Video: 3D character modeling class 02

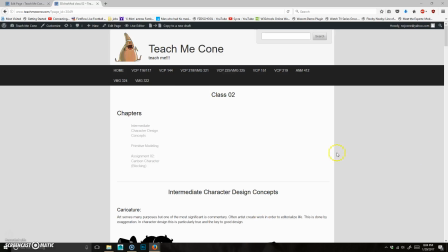All right, class number 2. So let's just go through. Right off the bat, intermediate character design.
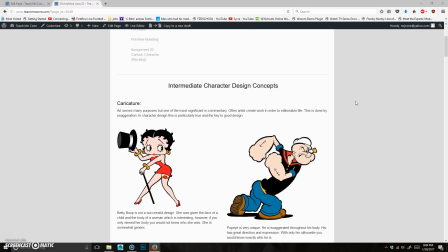Okay, so one of the things in the previous class we talked about circles, squares, and triangles, right? And one of the things that really, when you think about it, what I spoke about was the fact that
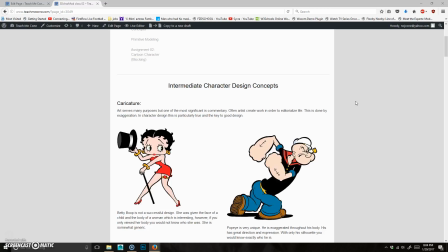it's not so much the shape as it depends on the angles, right? So the more acute the angle, the more threatening, and the more obtuse the angle, the less threatening, right? So if it's super obtuse, you're going to end up with a circle. If you're in the middle, it's going to be just a strong, solid character.
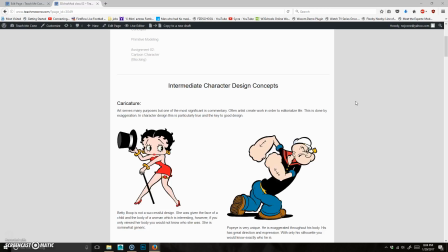And if you end up like really acute, it becomes a triangle, then you're going to end up with more of a threatening character, okay? Now, really what do you think about what that comes down to is caricature, right? A lot of people have different views about what
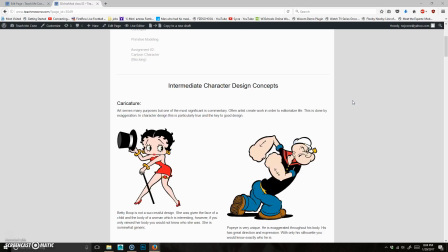art is meant to serve or with the purpose of it, but to a large extent, really, it's commentary, right? Because I could take a photo or I could take a video of something, and it could be literally what it is. However, if I were to draw that or paint that, I'm naturally interpreting it because it's through my eyes, and I'm putting it on paper and saying, this is what it looks like.
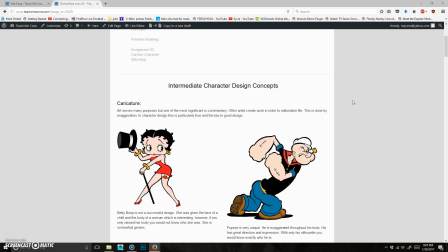And a great way, and really animation to a large extent, really comes down to the fact that what you're doing is, both in the design and also the animation, is that you're exaggerating and you're emphasizing certain aspects of it because you want to say something about that,
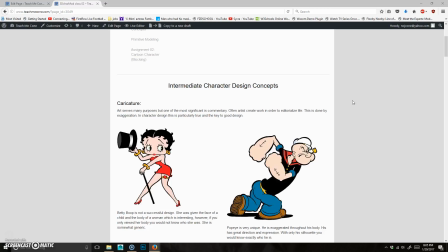okay? And so really, the exaggeration, the caricature, I'm doing air quotes, you can't see it, is what is making, it's something you want to do. So if you look at the two of these characters, both old school ones, right?
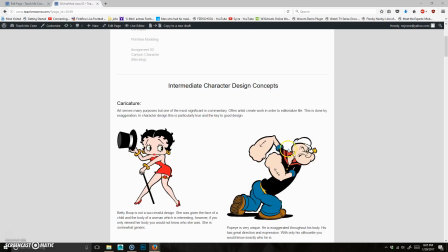Both are, I think, Fleischer. Betty Boop was really popular, right? So was Popeye. Betty Boop on its own is actually a pretty terrible character design. If I were to cover her head up and you saw just her body, you would have no idea who that was.
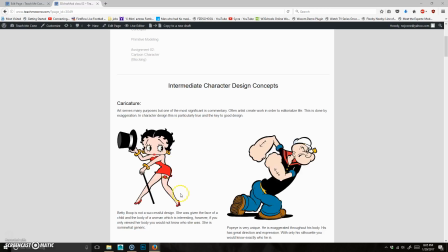Would not. That makes it a poor character design. There's no exaggeration. It's generally a woman's body with a child's face. And that's actually where the intrigue comes from. That's the contrast. That's the exaggeration. Her face is interesting on its own. That is enjoyable. That is interesting. It's a cool shape. It's different.
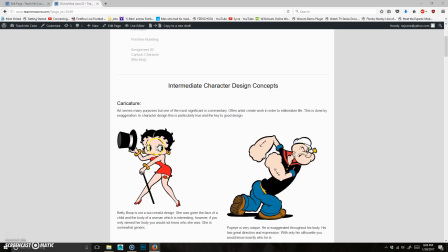But the body is very bland. And honestly, if you look at it, it looks stuck on. It doesn't look as though it exists as part of it. Just a key little note here, though, to make it more unified. What you'll notice is, see these little twirls in her hair?
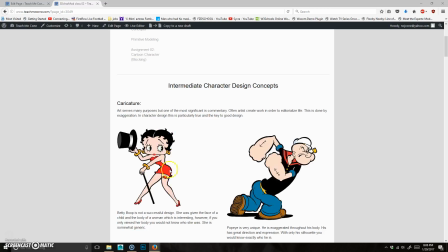Notice that it's also reflected in her dress. It helps make it more unified by having those elements kind of repeated, which is nice. It's a nice thing. However, it's not the greatest. Also, just so you know, Astro Boy is based off of Betty Boop.
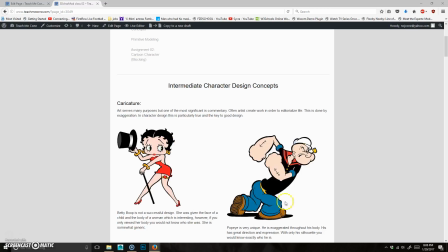Now that you see it, you can't unsee it. Now, let's go on the opposite end here. We end up with Popeye, right? He's extremely exaggerated. All aspects of him are exaggerated. He's got a long body here. He's got kind of short, stubby legs. The thing I find the most interesting is that he's supposed to be like the strong character.
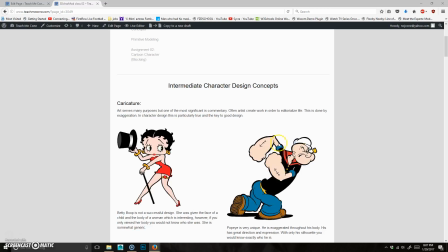He's got tiny biceps. Look how small those are. But those in comparison to his forearms makes him look strong. Something is only as big or small as it is in comparison to something else. Because we are looking at a page, we are looking at a frame, and everything that exists only exists inside of this space.
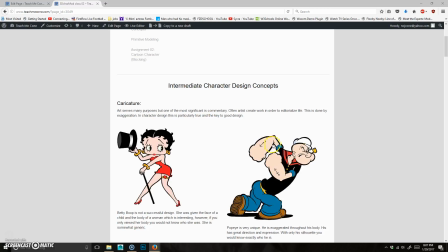So the best way to really get a strong character is to have exaggeration not just in the character or around the character, but in the character as well. A really common thing you often see is a tall, thin guy and a short, fat guy. You see that all the time, right? Or you'll have an orange character and a blue character, or a red and a green.
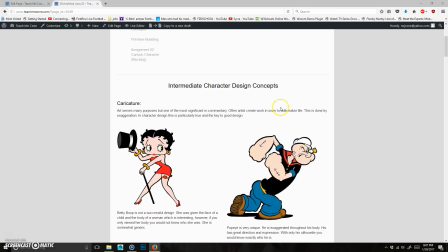You put contrast between characters, but contrast in the characters is actually where you get really good design. He's very directional. He has a lot of exaggeration between his parts, and it makes it, just a lot better.
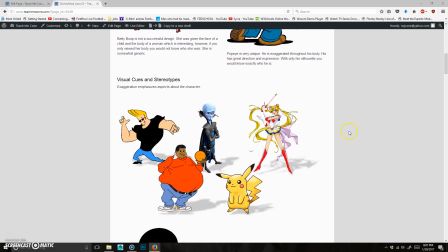So he's a very good, strong character design. Some other things you can do as well is utilize visual cues.
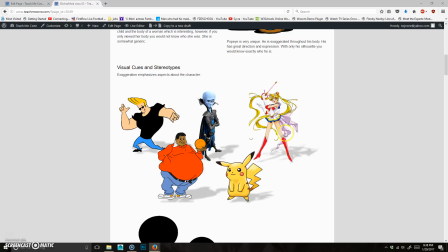So depending on what you exaggerate, it's going to make a difference as to what the audience automatically is going to expect from them. Okay, so what I did is I just kind of grabbed a collection of popular characters and just to show you kind of my point.
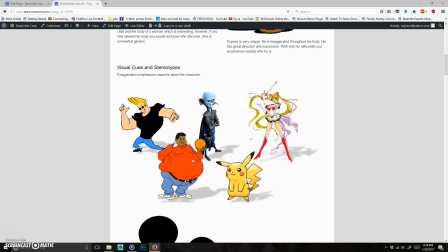So generally, if you want to make a strong looking character, it's nothing to do with the arms, nothing to do with the legs.